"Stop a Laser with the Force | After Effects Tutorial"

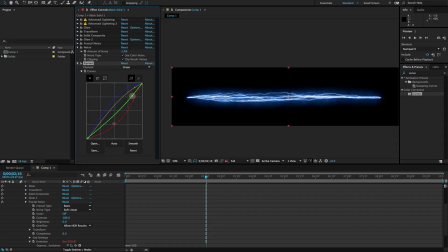[4:19]
We'll take that down, but we'll bring that up, we're going to do the opposite. Do this just to give it a little more kick. There we go. We got the basics of our laser.
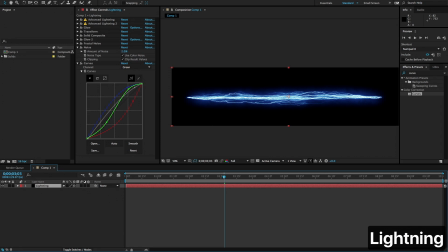Okay, now let's call this comp laser.
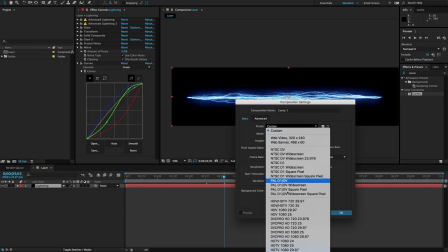[4:51]
We'll make a new comp. This will be our, we'll make this 1920x1080.
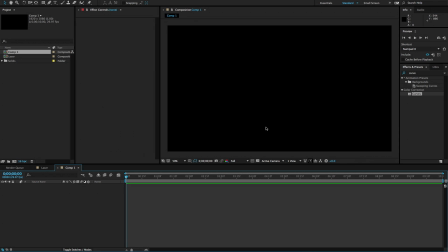[4:59]
This will be our actual, or whatever your footage that you're compositing this into. Hit P to bring up the position. Option click on the stopwatch.
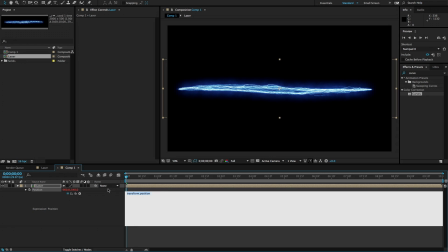[5:16]
Now we're going to add an expression. This is going to be x equals wiggle open parenthesis
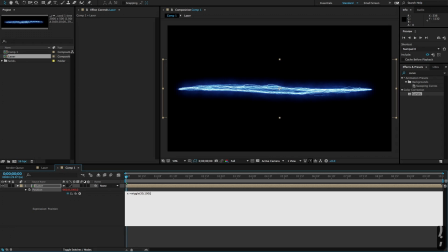[5:30]
30, 100, close parentheses, semicolon, enter, or return, and then y, wow, cannot type today,
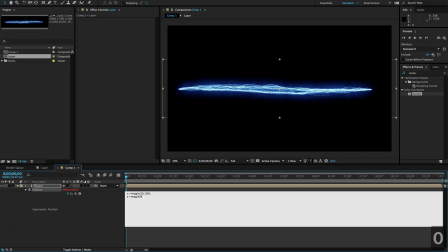[5:43]
equals wiggle, this is going to be 0 comma 0, this is just so that if you wanted to have it go the other direction, it's there for you, saves you a little bit of work and punch in the expression, Semicolon.
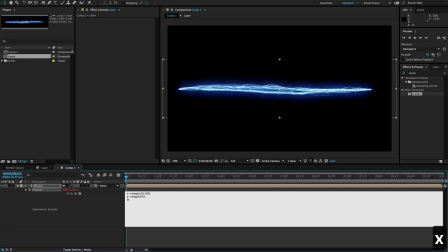[5:57]
So square bracket, x square bracket, 0, close square bracket, comma, y, square bracket, 1, square bracket, end, end, end.
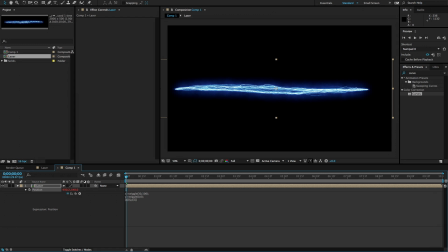[6:13]
Hit return. If I type it all right, that should work. And what this is going to do is make it wiggle back and forth left and right, and And that gives it that really volatile, shaky, shaky stuff. Go ahead and turn on motion blur for this in the comp if you wish. And RAM preview it out and we'll see what we got.
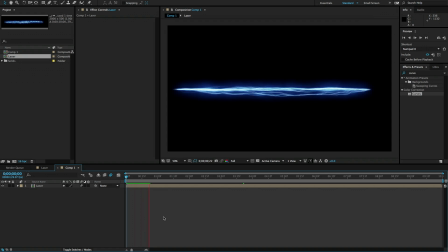Turn that off just so we can, for the sake of render time. We can go into the position and keyframe this.
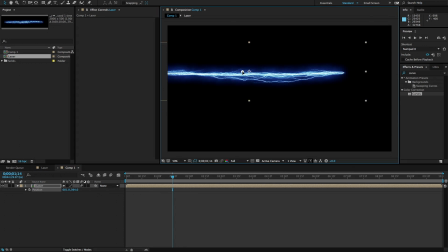[6:50]
The nice way about that expression is we can move this around. It's just going to wiggle whatever value is there already.
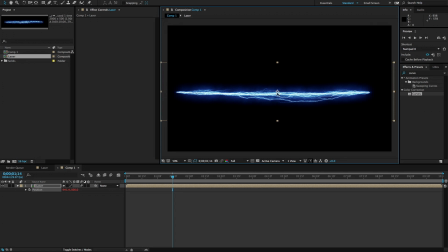[6:57]
So that's pretty handy. Now on to compositing this and we'll go from there.
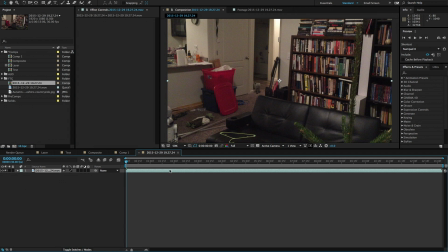[7:04]
All you have to do is drag your footage in, right click on the layer, scroll down,
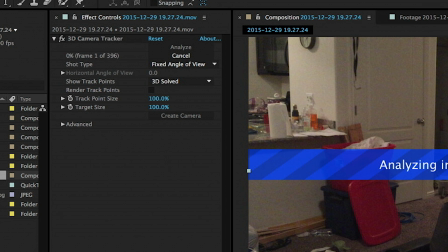[7:08]
and click track camera, and then go grab a sandwich because this is going to take a while.
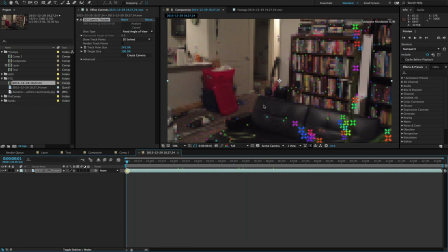[7:15]
Once it's done all you have to do is click create camera or you can go in and click on any of the tracking points and do create null and camera. I picked that null on the corner of the couch because it gave me a rough point in 3d space of where the laser should be all
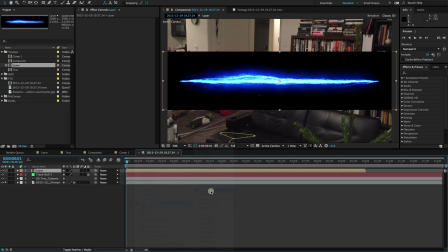[7:32]
you have to do is drag in the laser comp we made change the transfer mode to screen and then copy and paste the position from that null
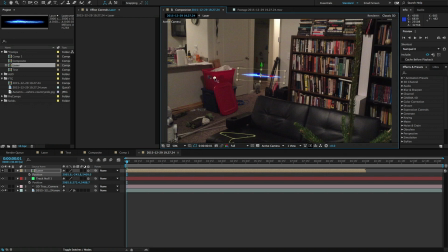[7:39]
we made to the position of the laser or position it around in your comp wherever it needs to be for the shot i did a few
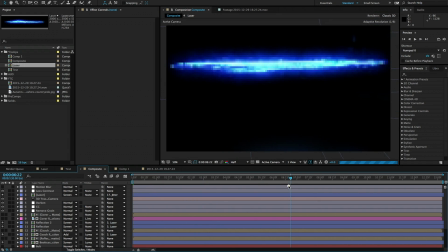[7:47]
finishing touches adding some glows and reflections to the scene to add a little bit more realism but that isn't necessary for every shot.
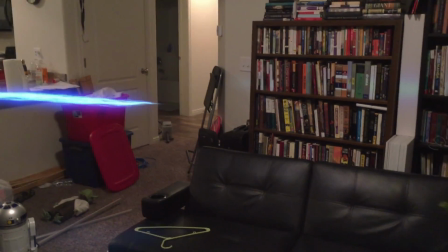[7:55]
Mix in some fun sound effects and you have yourself a really cool laser.